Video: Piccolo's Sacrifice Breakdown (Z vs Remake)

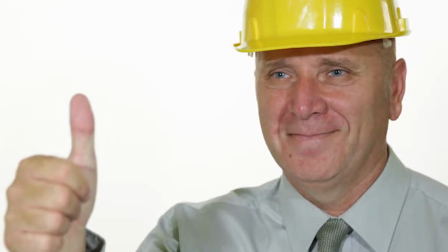Welcome everyone, thank you for coming on by, and in November of 1989,
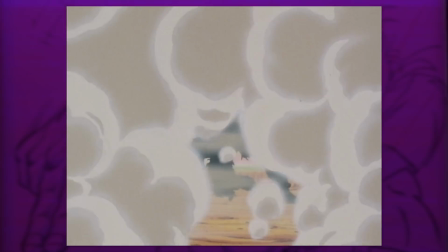episode 28 of Dragon Ball Z aired, showing the death of the mighty Piccolo.
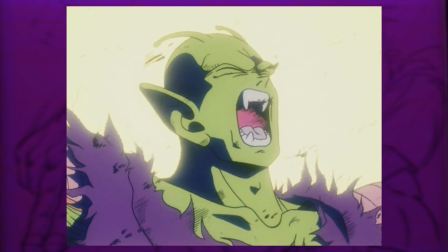Well, you technically saw a portion of it at the end of episode 27, but we'll ignore that.
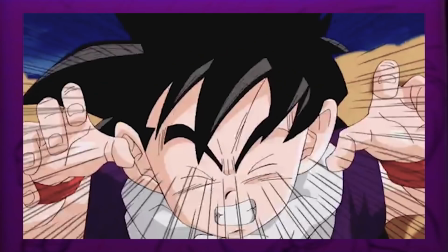However, you also had a reanimated take on this big moment within a cutscene for Dragon Ball Z Ultimate Tenkaichi.
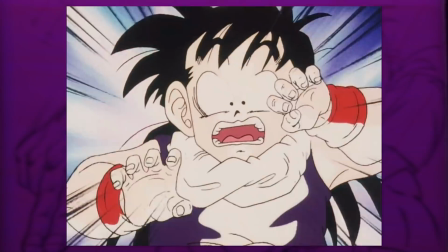So I thought, why not go side by side and compare the two, looking at what was great and what could have perhaps been done better.
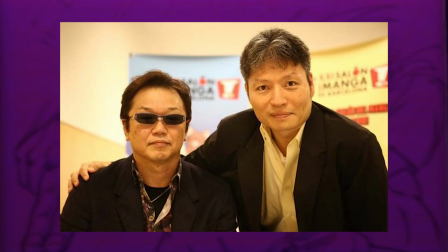There's also some big names from Z like Tadayoshi Yamamuro and some lesser known but skillful ones like Hisashi Eguchi.
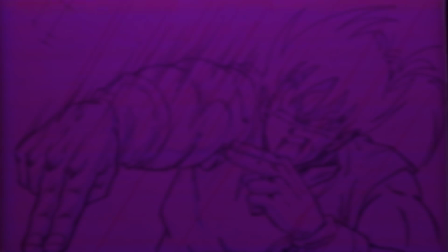Of course though, like in every video, the featured artist is Alawati4. I recommend checking out his work.
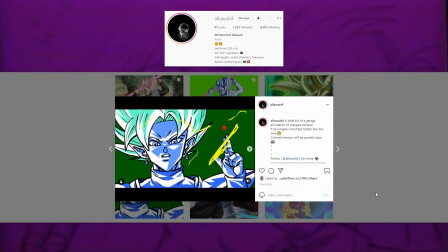He also does some short little animations that are quite cool. Link to his account is in the description.
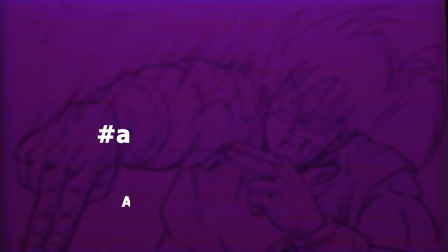I'm sure he would appreciate the support and use the following instructions on screen to feature in a video.
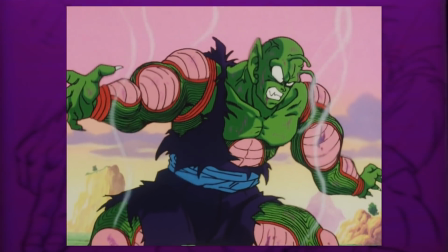Now with episode 28, you have the much loved Studio Junyo with Minoru Okazaki as the animation supervisor,
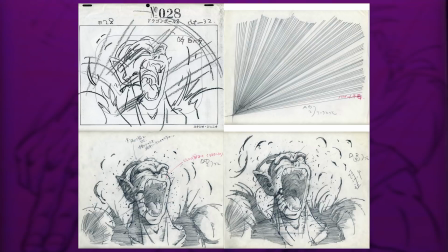and with Hisashi Eguchi animating this particular cut. Even though Eguchi, among fans at least, is probably one of the lesser known names from the studio,
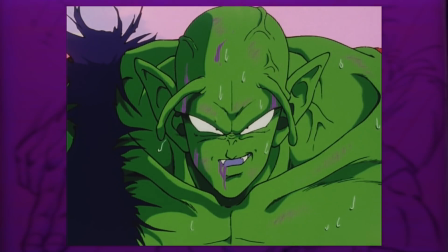often overshadowed by Masaki Sato and Maeda himself, he was one of the best animators within the studio at the time,
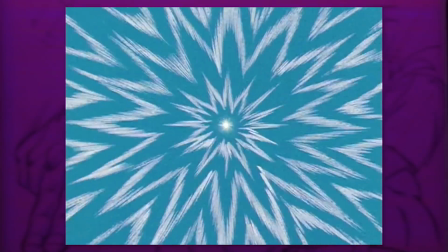next to Katsuyoshi Nakatsuru. His style on Dragon Ball featured a lot of bold line work and intense hatching.
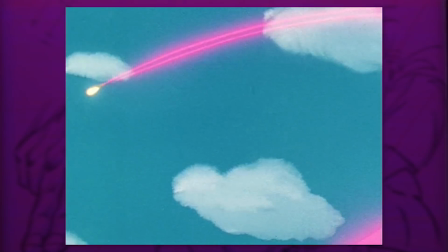It provides characters with quite a gritty aesthetic, which is still one of my favorite looks in this franchise.
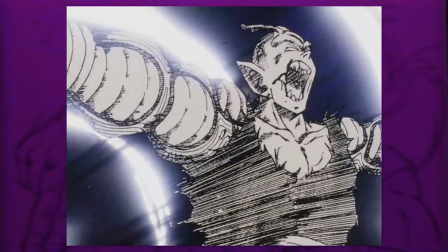And all of those elements are displayed here to the fullest extent. The director and storyboarder for this episode, we have another Minoru
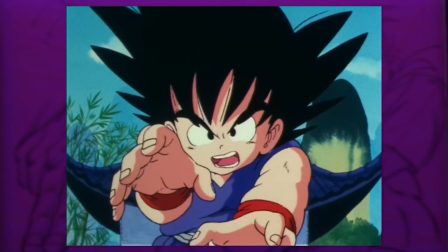Okazaki, who actually was the director for the very first episode of Dragon Ball. His work on the franchise is a mix.
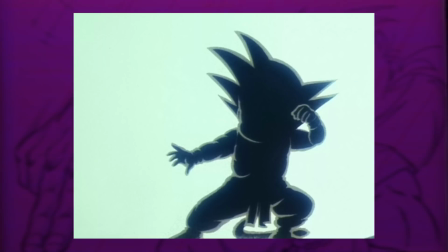He can provide some rather creative and impactful framing throughout an episode.
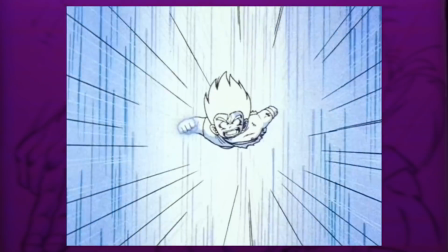122 or episode 1 are fine examples, although other times it's just sort of okay and nothing really noteworthy.
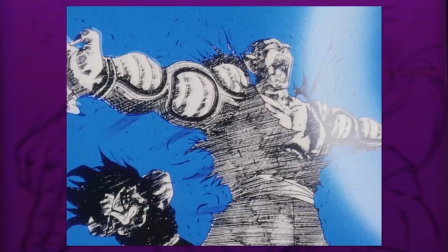This episode though, he certainly produces something incredibly memorable and definitely I would say among his best work on Z. But of course,
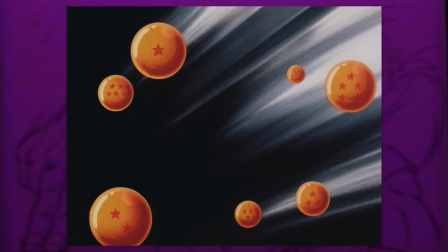to the scene itself. After the recap, the episode begins straight away with Nappa drawing back his attack.
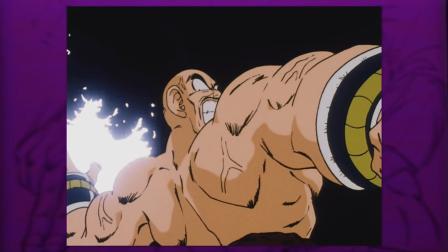The flat black background really goes well in illuminating the aura, with the aura having a spark-like shape.
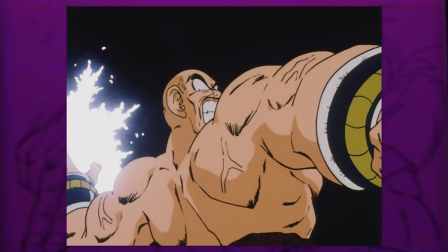Nappa then snaps to the big release, with speed lines dominating the cut.
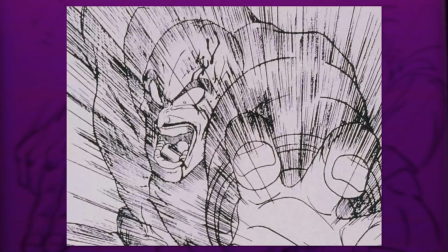Everything is also converted into black and white for a brief instant, really drawing emphasis on this moment.
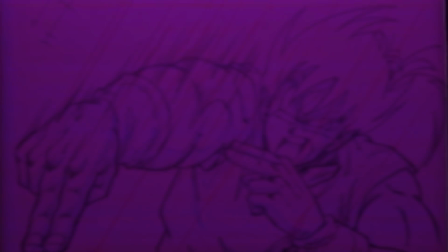Although minor nitpick on the animation side is that the cut begins with the character somewhat midway through the action.
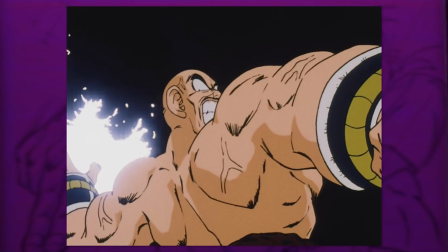There's no establishing shot before he winds up, kind of reducing a bit of the build up.
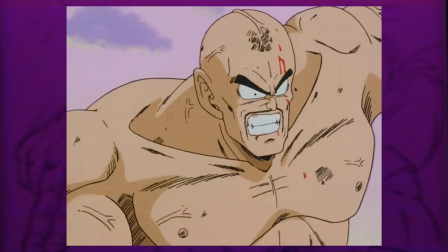You can see what I mean in the prior Studio Live episode with Takanori Kudo's take on the scene.
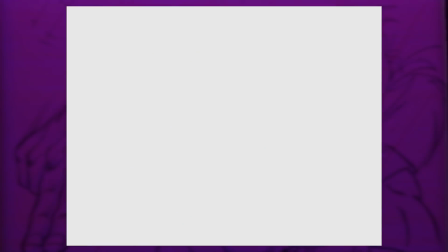It's nothing major and the actual release by Eguchi is better animated, and well, pretty much the entire scene in general.
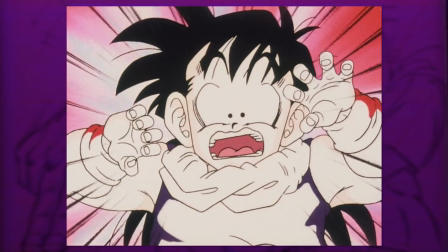The shot switches to Gohan with a nice shocked expression, being also whited partly out with highlights.
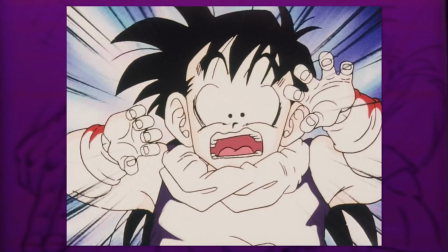The background switches between a blue and red variant.
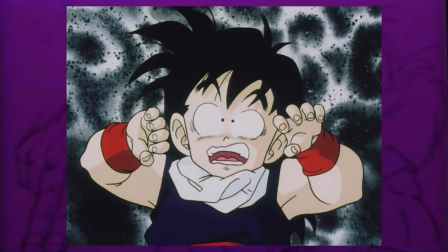Very simple, but adds a bit more of a dramatic flair, instead of just having one background, and these are two colors you will consistently see throughout this scene.
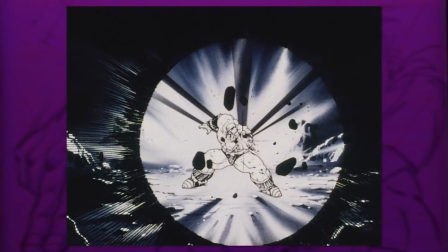You then get a set of speed lines all drawn in an equal length, which funnel your attention straight to Nappa. The way the background is painted with the light bursting out from the center, as well as the high contrast between light and dark values, succeeds in this also.
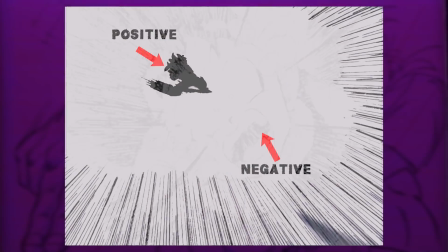The next shot begins on Nappa, then switches to Gohan. The scale of Gohan and the amount of negative space surrounding him gives such a helpless feel.
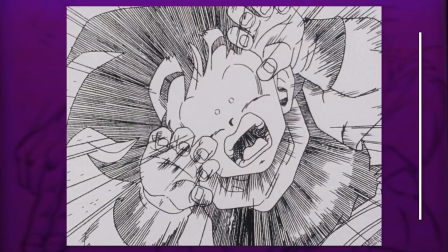It's a great way to build off the original panel. Moving on, there is another shocked expression. Eguchi's artwork pretty much feels like a mirror image of Toriyama's own.
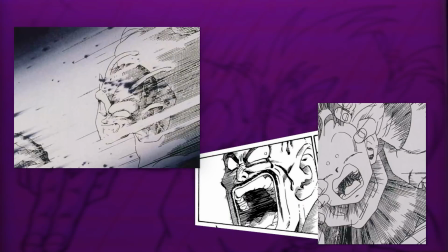The following frames also go much in the same trend.
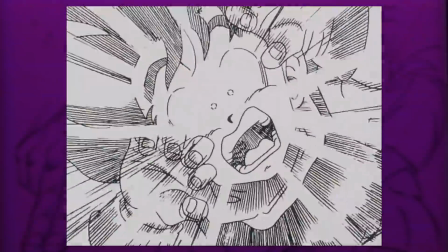I also find it quite interesting with how much speed is communicated with Piccolo, despite there being barely any actual animation.
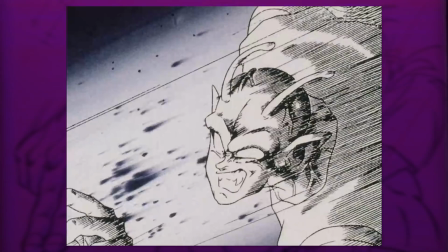It's just a loop of 3 frames with the same key pose on ones, which means a new drawing for every frame.
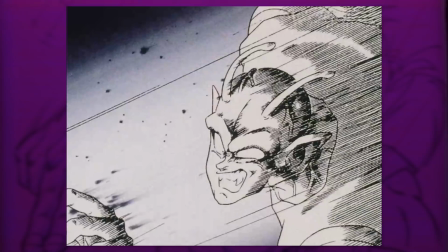It's quite conservative, but you get a great sense of speed and energy.
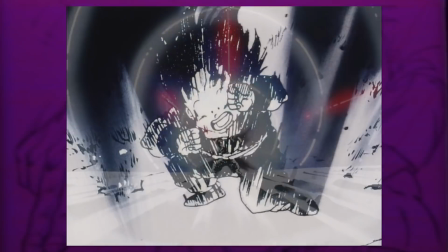Okazaki then builds upon even more of that weak and helpless feel, rising the tension with the camera directly behind Gohan with another long shot.